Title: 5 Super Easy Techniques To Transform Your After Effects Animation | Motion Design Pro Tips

Hi, this is Hongshu from Motion Circles. In this video, let's see how we can transform our After Effects projects with a couple simple styles and effects. This is my animation before I apply everything in this video, and this is it after.
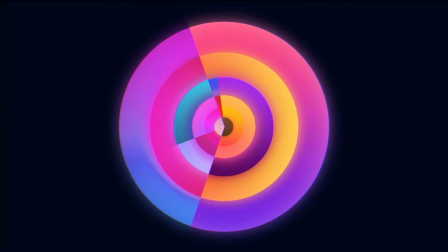Let's jump right in.
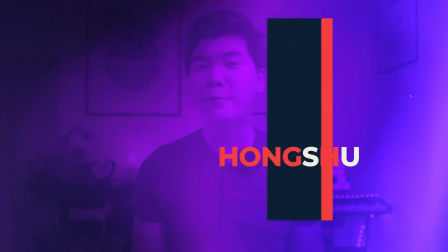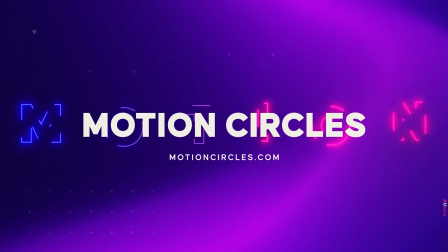There are a few ways you can add gradient to your layers. One of the best ways is to use layer styles. It's easy to control and give you the best flexibility. Let's go inside our layer and add a couple gradient layer styles. Now I have my big circle here.
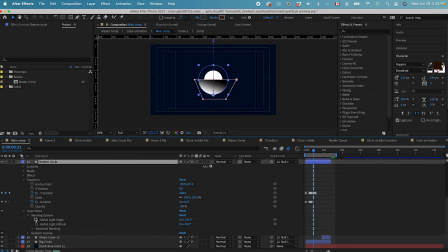Right click, let's get a gradient overlay. And then within the gradient overlay, let's go to the edit gradient colors.
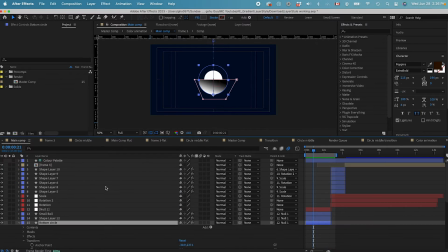Over here in this window, we can change to the color that we like. Let's turn on our color palette here and then go to edit gradient.
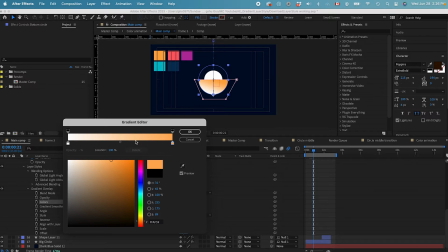Let's add this orange color at the beginning, and then in the middle part, let's add this color here, and then let's go to this purple at the end. And this is going to be our color. Click OK.
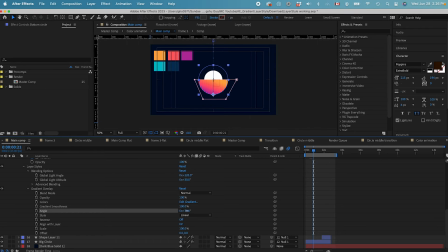We can also change the angle to whatever looks nicer.
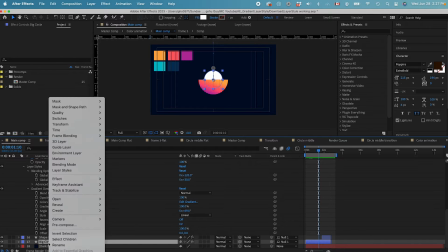Next, I'll just add another gradient to this big circle in the middle. Right click, let's get gradient overlay, and then go inside.
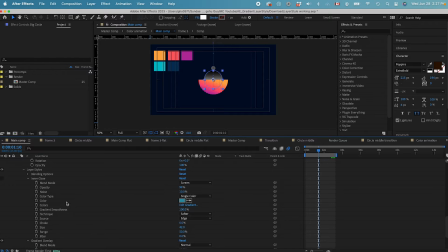We can change the
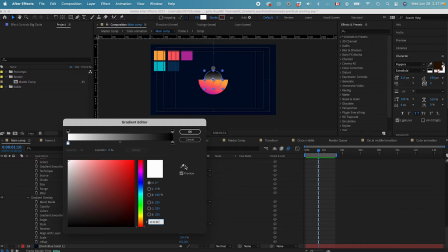gradient color to the one we have in the palette, and that can be our color for the middle circle.
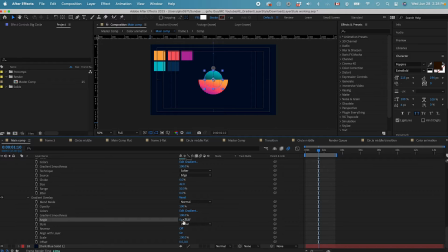We can change the angle of the gradient. And the last thing is our small circle here. Let's copy the gradient color from this big half circle and then paste it onto the small circle here. After you have the gradient color you like, you can then copy this and apply it to your other layers as well, and then change the color as you see fit. It can really help add another dimension to your project. Now let's talk about the glow effect. There are two places you can add glow effects. One is through layer styles, and the other one is through effects and presets panel with the traditional glow.
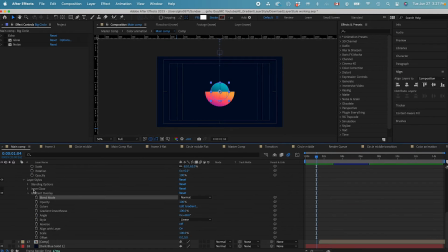First, let's go inside our layer styles. You can choose either outer glow or inner glow. For this case, I'm going to use inner glow.
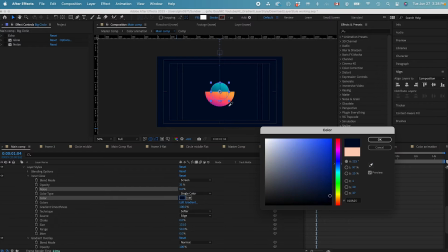I want to give it the feeling of adding a highlight to my object. It will just help separate our object a little from the background and give it some light.
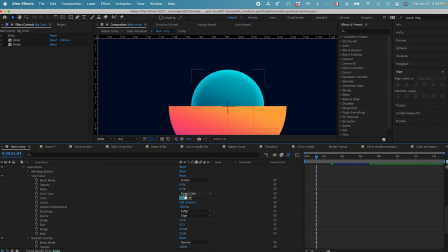We can change the color or change the size or the range to soften it out a little. Now we can also stack this with a traditional glow as well.
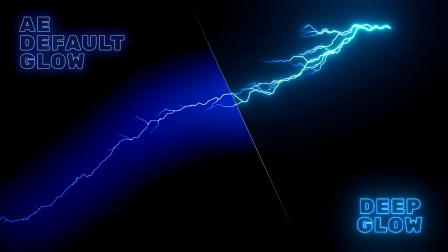Of course, this is all personal preference. You could also use a plugin like Deep Glow to give it a nicer or softer looking glow compared to the traditional After Effects glow. For me, I would prefer Deep Glow anytime of the day. However, it's not free and you will have to pay for that. It does make the glow look more natural and more epic in a sense. Next, if you have some animated simple shape elements you want to add some fun stretches to your shape, I would recommend using echo effect.
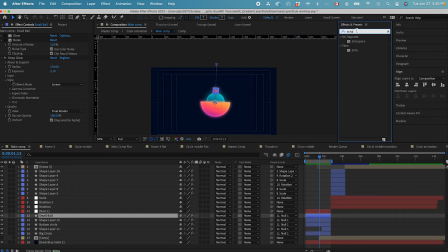This technique is fairly simple to use. All you need is to go select the layers you want to apply echo to, go inside the effects and presets panel and search for echo effect. You can then adjust the setting to make the echo time really small, like 0.0002 we have here, then change the number of echoes, let's say 10.
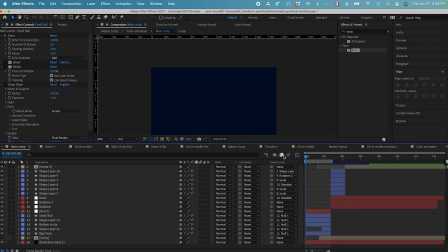Now you will get the stretch animation to whatever layers you apply it to. It adds another dimension to the complexity of your animation and making it fun and interesting to look at. Before we go to the next technique, please give me a like on this video if you find it helpful. Your like is really important for me and this channel to grow to be able to reach more people and help more people. Don't forget to subscribe to the channel as well for more content like this. Next, let's talk about texture. You can always make a flat layer look super interesting by adding some texture, and there are multiple ways you can add textures.
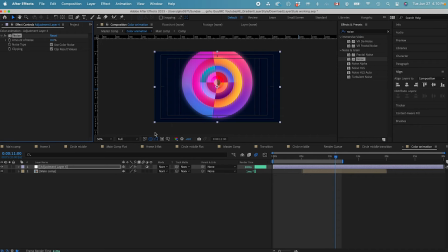First, you could just apply a simple noise to your layer or an adjustment layer just to add a little grain to the overall composition.
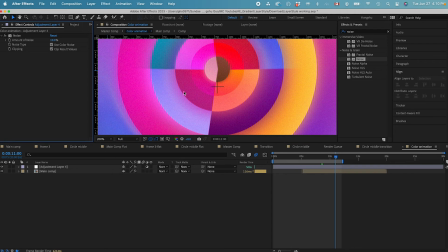I usually find that 5 to 10% works pretty well.
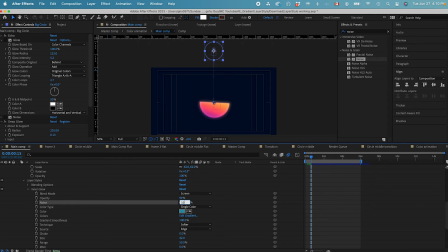You could also add some noise to your layer styles in your glow settings, but if you want to take everything a step further, you can add animated texture and it's super simple to set up as well.
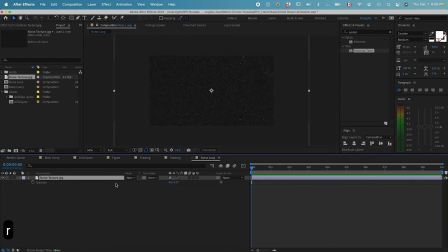Let's go in, put in the noise texture. All we need to do is go to rotation, hit on the stopwatch to add a keyframe, and then go forward 5 frames, command right arrow 1, 2, 3, 4, 5, change the rotation a little bit, and then 1, 2, 3, 4, 5, change the rotation again.